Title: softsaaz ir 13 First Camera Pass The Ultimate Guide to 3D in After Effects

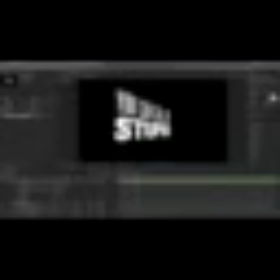246s
That text gets a lot more distortion around that perspective. And if I move it down to the side a little bit, it even looks kind of a lot bigger. And that makes a big difference on how you're perceiving this text.
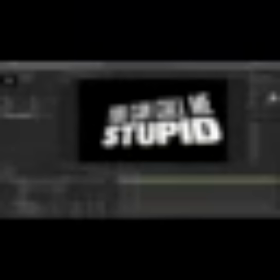258s
If I really fill up the frame and move the camera around like this, that text looks like it has a lot of heft.
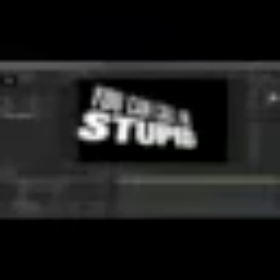265s
If you think of the 20th Century Fox logo animation,
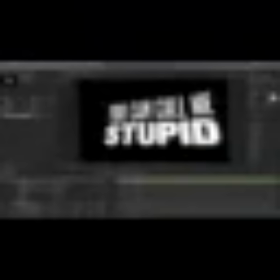268s
it kind of has this angle where the text is extruded and setting in the Hollywood Hills with those searchlights.
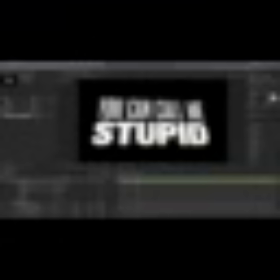275s
This is kind of the camera movement you see. The camera is low, wide angle, and just rotating around to give you a sense of scale.
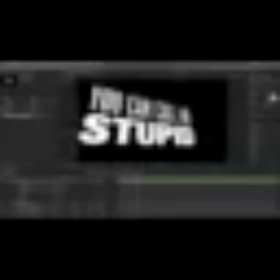282s
Even though I don't have any other elements in my scene, this is actually affecting how you're perceiving how big this text is.
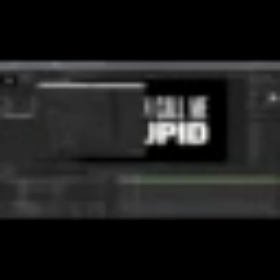288s
And we could push this even further. Let me go back into the camera settings and change this to a 15mm lens, and then push in even closer,
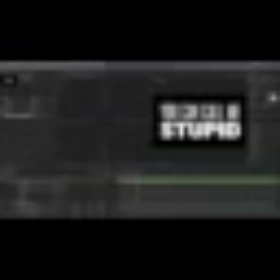296s
so the camera, if I switch to my two views, you can see that my camera is really close to the text.
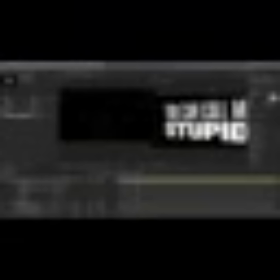302s
But if I move this around now, we're going to get a whole lot of distortion around the edges of the frame. That text is going to have a lot more of a perspective shift than a zoomed in lens.
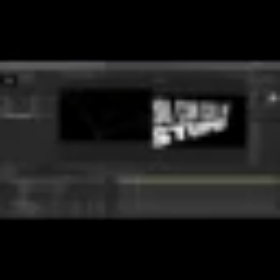313s
So this is a consideration you need to make at this stage. How do you want your text to look? Do you want it to feel like you're really up close to super large text? Do you want it to feel pretty normal, like it's just normal sized text without much distortion at all?
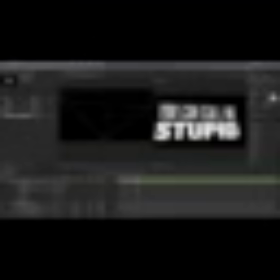326s
Or do you want to feel like you're really far away from it, or it might be a lot smaller without much perspective change at all? I think for this camera pass, I'm going to take a little bit different direction than I did with the final render we just saw, and have more of this lens distortion and kind of have this close-up view.
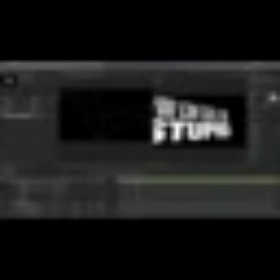343s
I like the way that looks. Another thing I want to point out real quick is that you don't have to stick to these preset size.
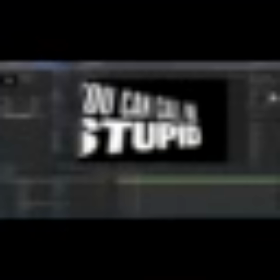349s
Remember, the camera zoom right here, changing that camera settings preset is just changing the zoom value.
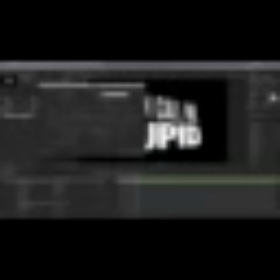357s
So if I want an even wider lens than 15 millimeters,
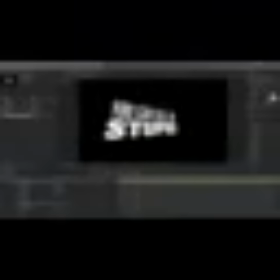360s
I can do that just by zooming the camera out a little bit further and then moving the camera in.
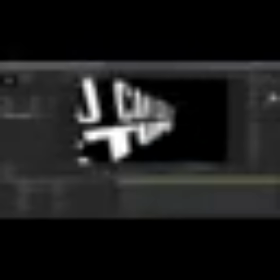366s
And now look at how much lens distortion I have. It's totally wide and distorted and just looks really crazy.
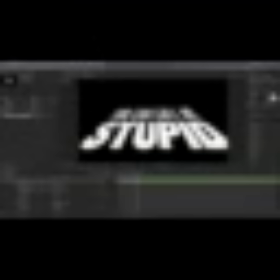372s
But because we're doing this in After Effects, it's all just being calculated to render however we want it to look.
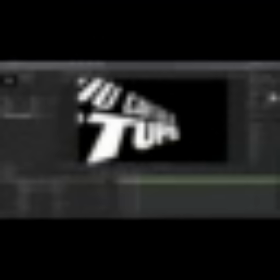377s
You can really push this far and make it look however you want. Now, I think that's a little too extreme, so I'm going to back up a little bit until we're back to this point.
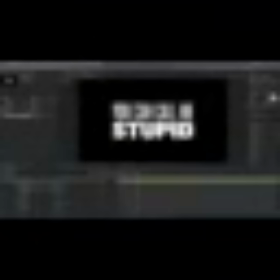385s
And I'm just going to pull the camera out a little bit more so it lines up where I had it before. And now all of my text should relatively look the same because the camera is looking straight on at it,
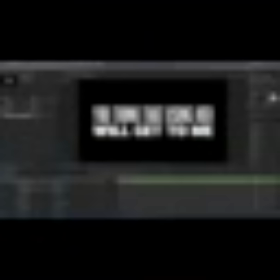396s
and the position of the camera to the text is keeping it in that thirds. This is actually a good line to kind of test this on because I want that text top and bottom to line up with the thirds. I know I had it set that way when I was laying all this out in 2D. I'm just going to round this off to -800 to kind of offset that zoom value.
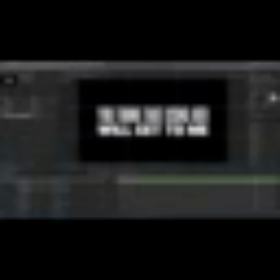414s
So the zoom is at 800 pixels and my camera is 800 pixels back from the center of my scene. Now that that's decided, I need to start thinking about how I want the camera to move as the text is animating on, as well as between phrases.
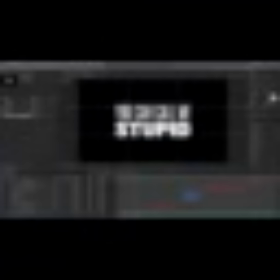428s
This again really depends on the song that you choose, the project that you're working on, but for this particular example, I think I want to keep the constant camera movement throughout the entire animation. I never want the camera to really be sitting still.
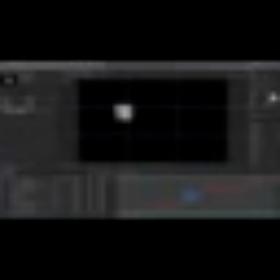441s
So I'm just going to go to the start of this text animation and set a keyframe on the position of the camera. So I'll just hold Option and press P or Alt P on a PC, and that sets a position keyframe on the camera. Now I do have the point of interest, but I don't think I want to use a 2-node camera on this animation.
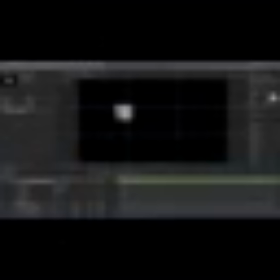460s
And really that's just a personal preference. This is a point that you should really start thinking about what kind of camera setup you want to use. If you want to use a 2-node camera so that you have that point of interest, that's totally fine. Maybe you want to use a 1-node camera, or in this case, I want to use a null object to control a 1-node camera.
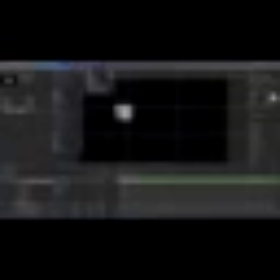477s
So I'm going to set that up really quickly. I'm going to go up to Layer, Camera Settings, and change this to a 1-node camera. Click OK, and then I'm going to add a new null object, make that 3D, and I'll rename this camera controller, and then parent my camera to it.